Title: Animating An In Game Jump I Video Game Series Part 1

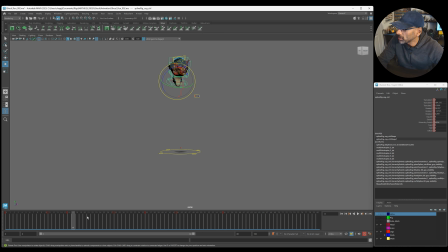253s
And then when it comes up in the apex. So what I do, I select the root, because I know what I'm trying to do is I'm looking at the root keyframes. And the first one, I put the anticipation. The second one is going to go higher, right? So I'm using those keyframes as a guide to each pose.
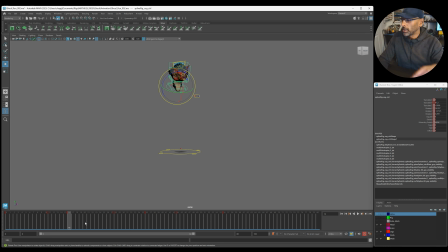269s
And I don't want to put keyframes everywhere. So I'm going back to the root, to where I copied the bouncing ball animation. And just going to each frame, I'll be like, all right, 28 is the apex. So here, I want the character to be the opposite way, right?
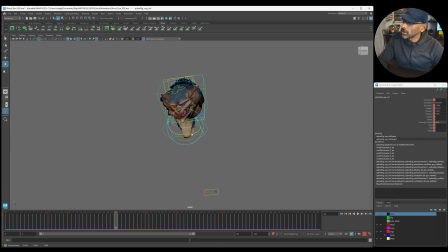285s
So to give it a bit of a contrast. So then we want to turn it the opposite way. Select, just do that on the mesh. So I don't keep selecting the mesh, sorry. So we want the character to kind of
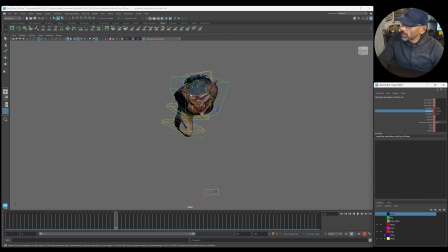303s
be more out even have it
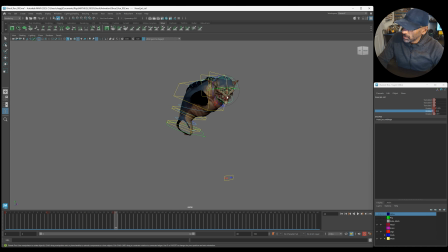321s
he could be even looking down like this because he wants to look down where he's jumping, right? So we've got that. And then what you can do is if you select the hips, you can see there. So if we select everything now
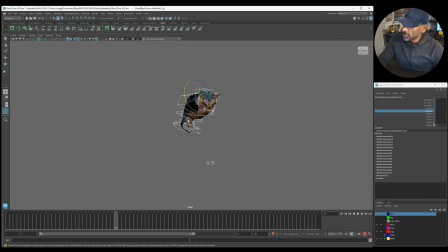339s
and not the mesh, so we deselect that, key everything, we can basically come back here to 16 and delete this because the apex is here.
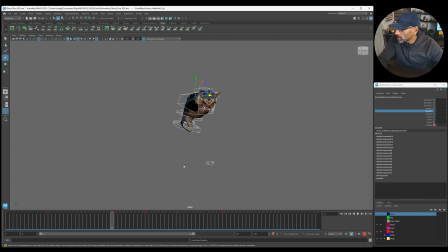353s
And then we can be like, okay, we want to hold that pose from 22. So if we go to 22, middle click that back to 15, so it's going to jump up and there's going to be a bit of a hold, right?
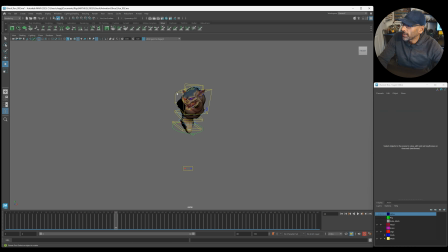373s
Hold like that. And then what we can do, we can make the head kind of come forward. So it's got that twist. And then this is just so we want the head to hold.
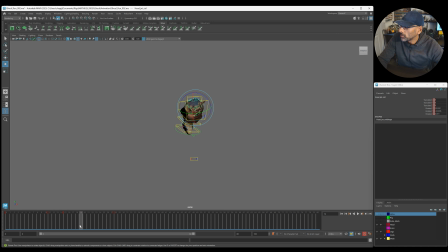391s
So we might be like, okay, let's go to 19 and middle click that back to 14. So we're getting a bit more of a hold coming in. So you're getting that hold, right? And now what we want to do, we're going to work through. We're keeping it simple. So then we're going to work through coming down.
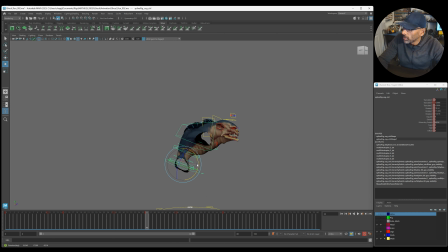408s
So as it comes down, we know that there may be a slight rotation in the hips. You know, going back. Because it's the force is coming down, so the gravity is pushing
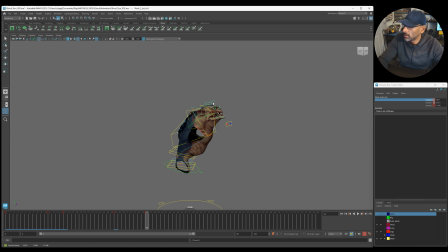429s
the head up, which is fine. And even here, we could be like, so you're getting that
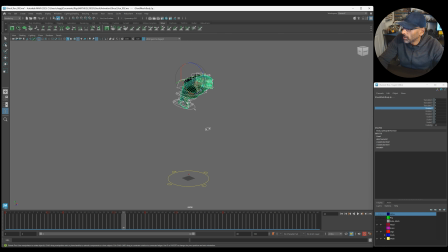445s
jump, and then it's coming down. So as it comes down, let me get rid of this mesh. Where is this mesh? Put it in here. Is it still clear?
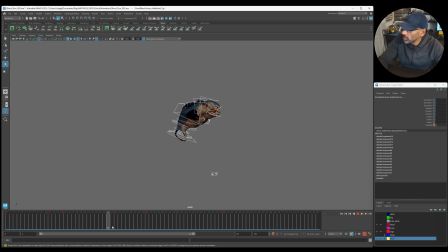462s
Yeah, that's better. All right, what I tend to do is, on this frame, I'm just keying everything. But, obviously, where the hips are. Keyframe, that's what you're keying. And then as he lands,
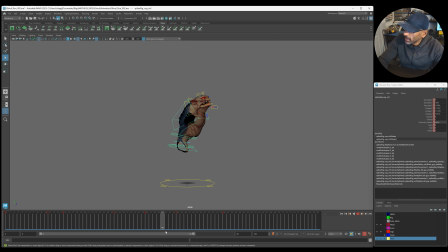lands. So what we can do when he lands, I put a keyframe in here at 40, and what I'll do, I'll just move this out a bit so there's a bit of space, just one frame. So we've got an extra keyframe.
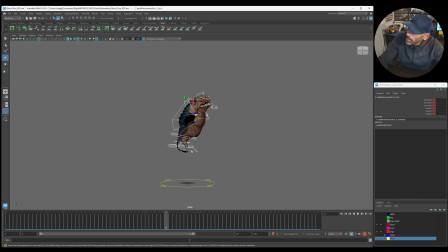495s
So as he comes down, he's going up, but the rest of the body is going down, right? So we could have that kind of whip that's happening.
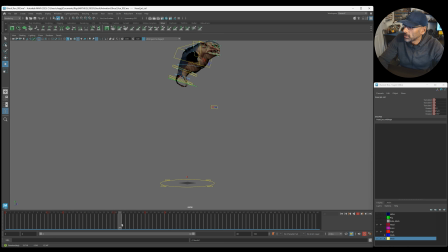510s
So right now we're just going to block it in. So there's a whip. So there's a whip, right? So when he jumps up, there's that whip.
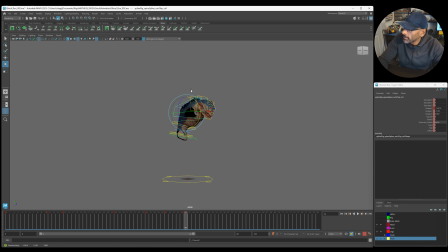522s
And then there's a kind of recoil. So we'll go back up again. And then we will offset this later to make it look and feel a lot more organic. But right now we're just trying to get a feel for the jump and the timing. And then we can just key all of this.
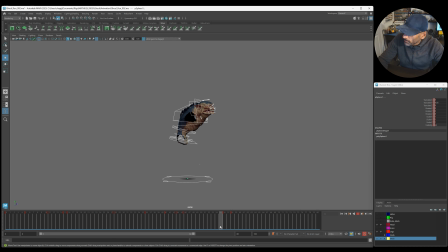541s
And then it's, ooh, boosh. Maybe this, we can delete this end one. Actually, we'll keep that end one in. Delete this keyframe, and we'll just have a look.
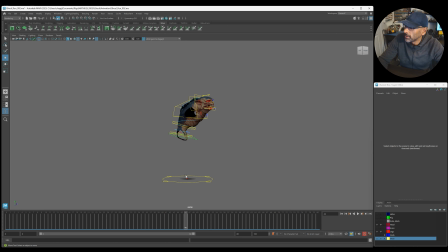562s
Oh, hold on 1 minute. I've selected everything. Okay, let's hide this ball. The keyframe of the ball was coming in. Apologies for that. Ball, and we'll hide the ball. I was collecting the ball, so that's why. So, oh yeah, now that's better.
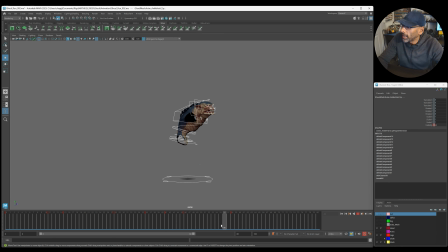579s
Okay, so we got a boosh, and then, and you know what? I think this could. Let's just go to 55 with everything selected. Middle click this, bring it back to 51, maybe, or even more actually.
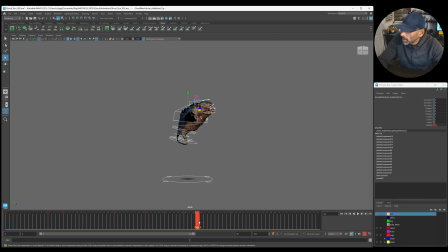596s
Ooh, boosh. Yeah, boosh. Let's keep it on fours then, yeah? So as he comes down, I could even make it go down more. And then
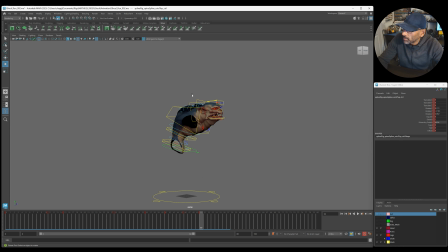613s
okay, we don't need to worry about that. It comes down. And that's all you're doing, just recoiling. And then afterwards we will oh, that one, sorry. We'll offset it and polish it.
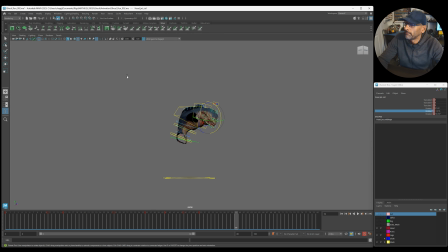634s
All right, so we've got that. We've got that happening. Go to the front. Yeah, if we go to the front, the first frame, because that's the frame where he's landing, we'll copy that.
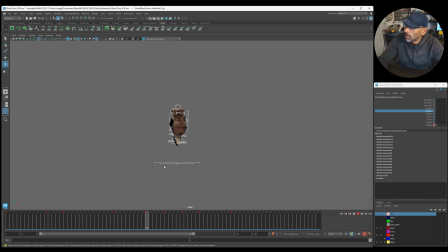Oh, okay, yeah, we can't. I'll get it. We'll have to match that later on. So it comes down, boing, boing, boing. So that's a bit hard, so let's make it a bit softer. So we'll just play with the timing.
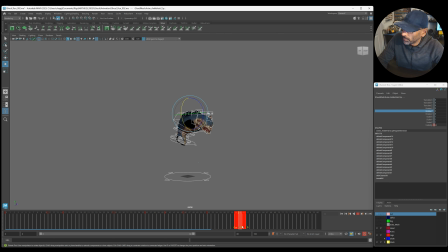Bush. Even here. So we're just moving around.
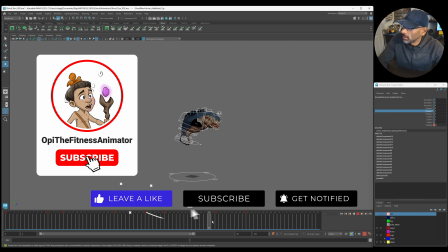679s
We're just playing with the timing now. So that's a bit abrupt, I still think.
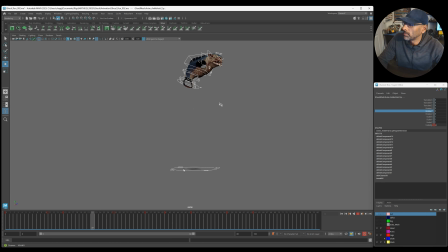689s
Yeah, that seems a bit better. Doosh. Okay, so we've got a bit of a movement going on there, yeah.
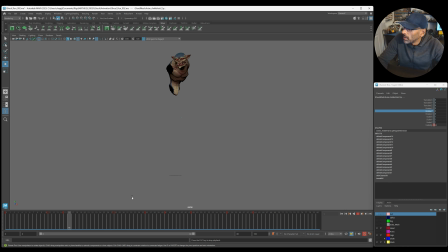Yeah, that feels a bit better, right? Okay.
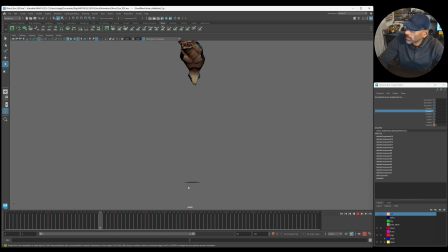Okay, and then we can see.